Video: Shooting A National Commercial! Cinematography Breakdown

What's going down, y'all? It's Jakob Owens with Buff Nerds, and recently I just shot a commercial for some new cookware. It's a pan. It was like a cooking commercial, but it was for the pan. It was a commercial for the pan. Pan. So I want to do a little breakdown. I was the DP for the shoot. I have a bunch of cool BTS footage and pictures, and I wanted to do a little cine breakdown of how I shot the actual commercial, so you can see what lights we used and how we shot it and all that good stuff. So let's just dive right into it here.
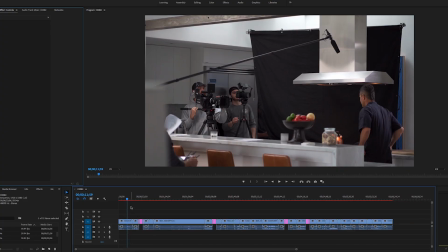[0:37]
This was one of the kind of more infomercial scenes of the whole thing.
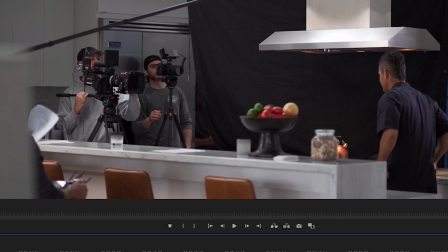[0:42]
Really quickly, gonna break down the gear. Sigma Cine lenses in my matte box from Wood & Camera. I have Hollywood Black Magic filter. I'm running Anton Bauer batteries, the red Helium 8K. So for all this interior kitchen stuff, the interview and all the cooking scenes that we did in this kitchen,
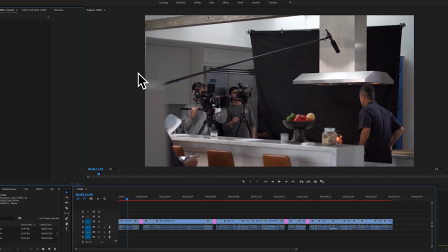[1:01]
I used sky panel off to the left here, airy sky panel. Had it about 75% through some diffusion, a chimera to key light our subject, the chef here.
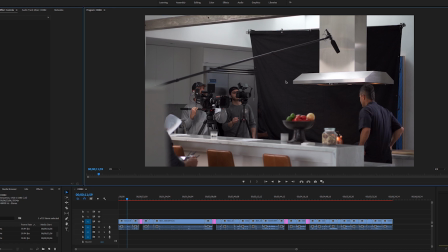[1:15]
And then this big black thing over here, oh, that came out wrong, is called negative fill. So what that does is it keeps from the light bouncing off of all the reflective surfaces, the white walls, and coming back and hitting him on this side of the face.
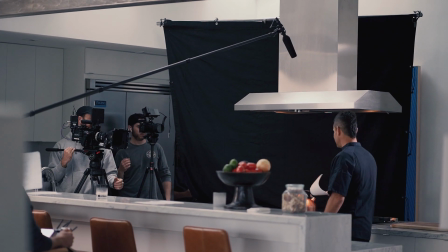[1:32]
It basically soaks up all that light so that it creates more shadows on the other side of his face.
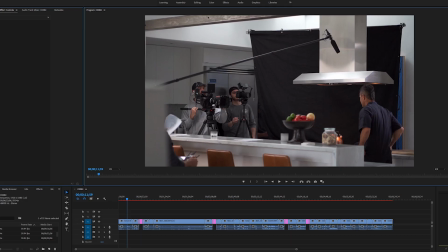[1:38]
Then from the back side, we have a daylight Joe Lico. You can kind of see it there, giving him a nice edge.
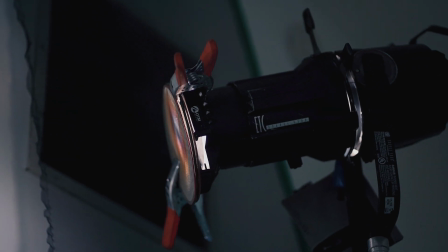[1:43]
That was for an edge rim light, and we had it scrimmed down.
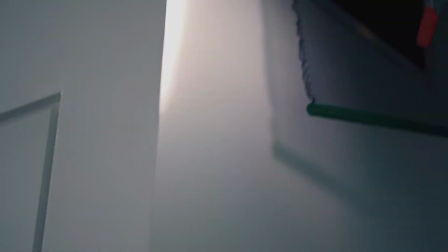[1:45]
So I'm gonna try and find really quickly kind of what that scene looked like here.
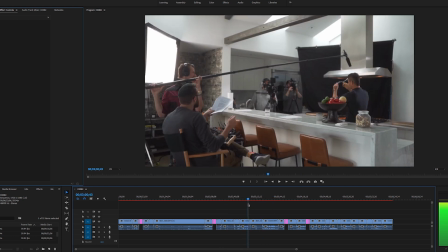[1:52]
Let me find a picture. There's got to be a good picture somewhere here. So boom, you can see sky panel here, daylight coming in key, neg fill.
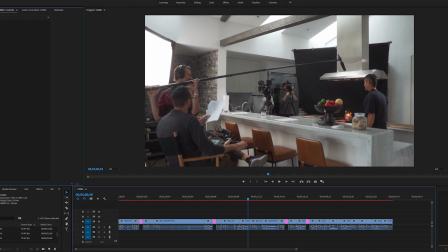[2:00]
And then, yeah, we had a Joe Lico daylight hitting the rim.
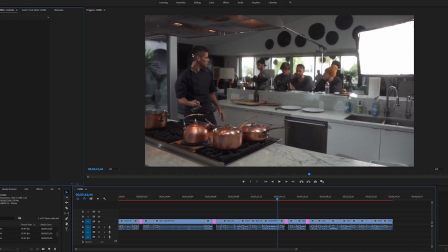[2:06]
So here's a different angle. You can see sky panel acting as our key, and that negative fill is soaking up that light, creating these shadows right there. And then again, we have a hard Joe Lico edge light to just edge him out, give him a nice little rim and edge to everything.
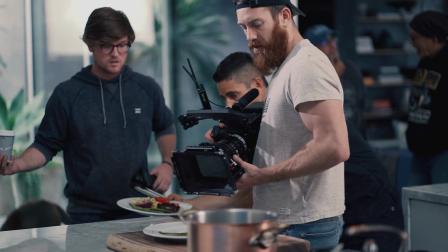[2:22]
So same thing when he's cooking the food, basically the same setups through the whole day. So again, as we cooked it up, chefed it,
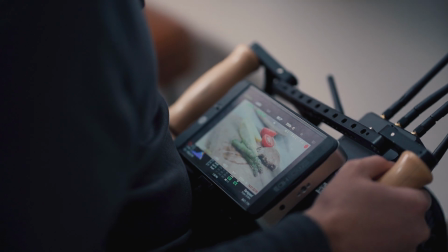[2:31]
did plating, we soft light key with the airy sky panel. Everything was handheld other than the tripod interview shot.
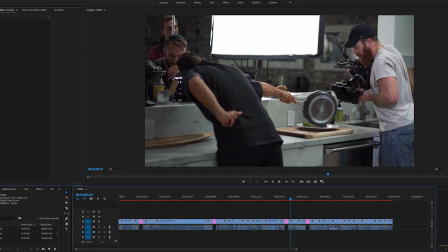[2:39]
Pulling my own focus. We have a Teradek wireless receiver transmitting to the director here.
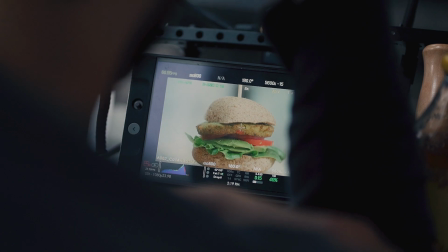[2:44]
He's got his little monitor so he can see what's going on. But soft lighting all the food when we cooked and plated.
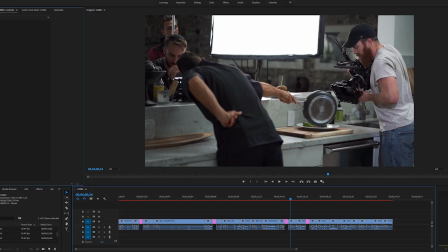[2:50]
And then again, there's that Joe Lico from the backside, which is gonna give the food a nice edge and shimmer.
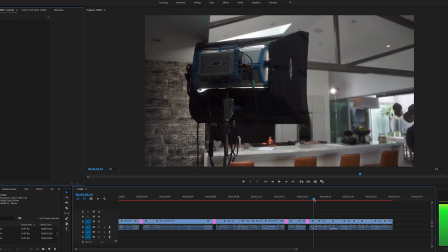[2:57]
Let's see if I can find a good shot where so there you can see it right there, the Joe Lico daylight, which was giving everything a hard edge and giving it that nice pop and separation.
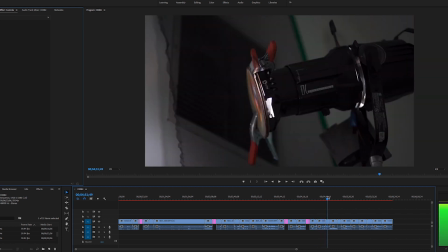[3:09]
So yeah, pretty much everything was handheld. There's the Joe Lico up close.
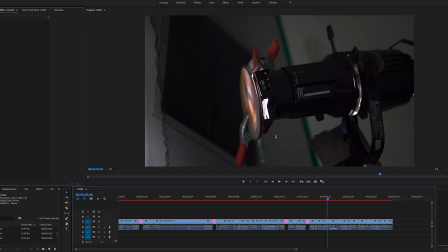[3:13]
We had some scrims attached to cut it down a little bit because it was a little punchy, a little hard. So just some scrims clamped down onto the light to like soften it a little bit so it's not so hard.
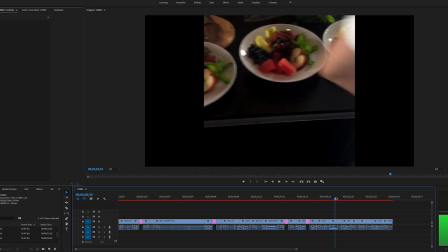[3:25]
And actually, here's using my new prism filter on day 2
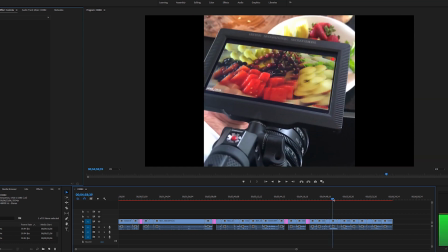[3:29]
to kind of kaleidoscope filter to kind of get some trippy food shots that they're gonna like work in. So my new kaleidoscope filter, this was the first day using it. Actually, second day.
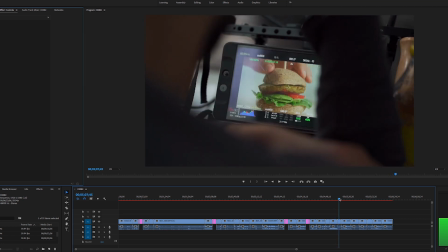[3:39]
I take that back. I used it on a music video recently. So here's like some of the plating shots.
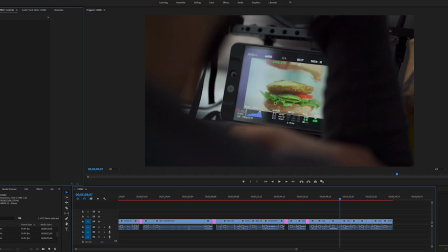[3:43]
So you can see when we go to plate, the soft, nice, even light all over the burger.
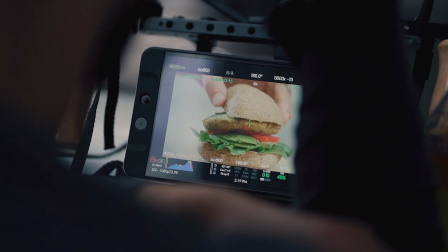[3:49]
And then you can see the edge light, the Joe Lico, it's catching those highlights.
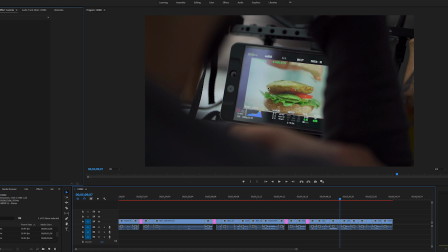[3:54]
So it's coming from that backside and you're catching the edge on the tomatoes and the lettuce and the bun, and it just creates that nice
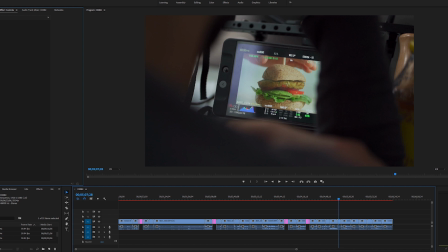[4:02]
little highlight to the soft pop of the, let's see if we have a few more.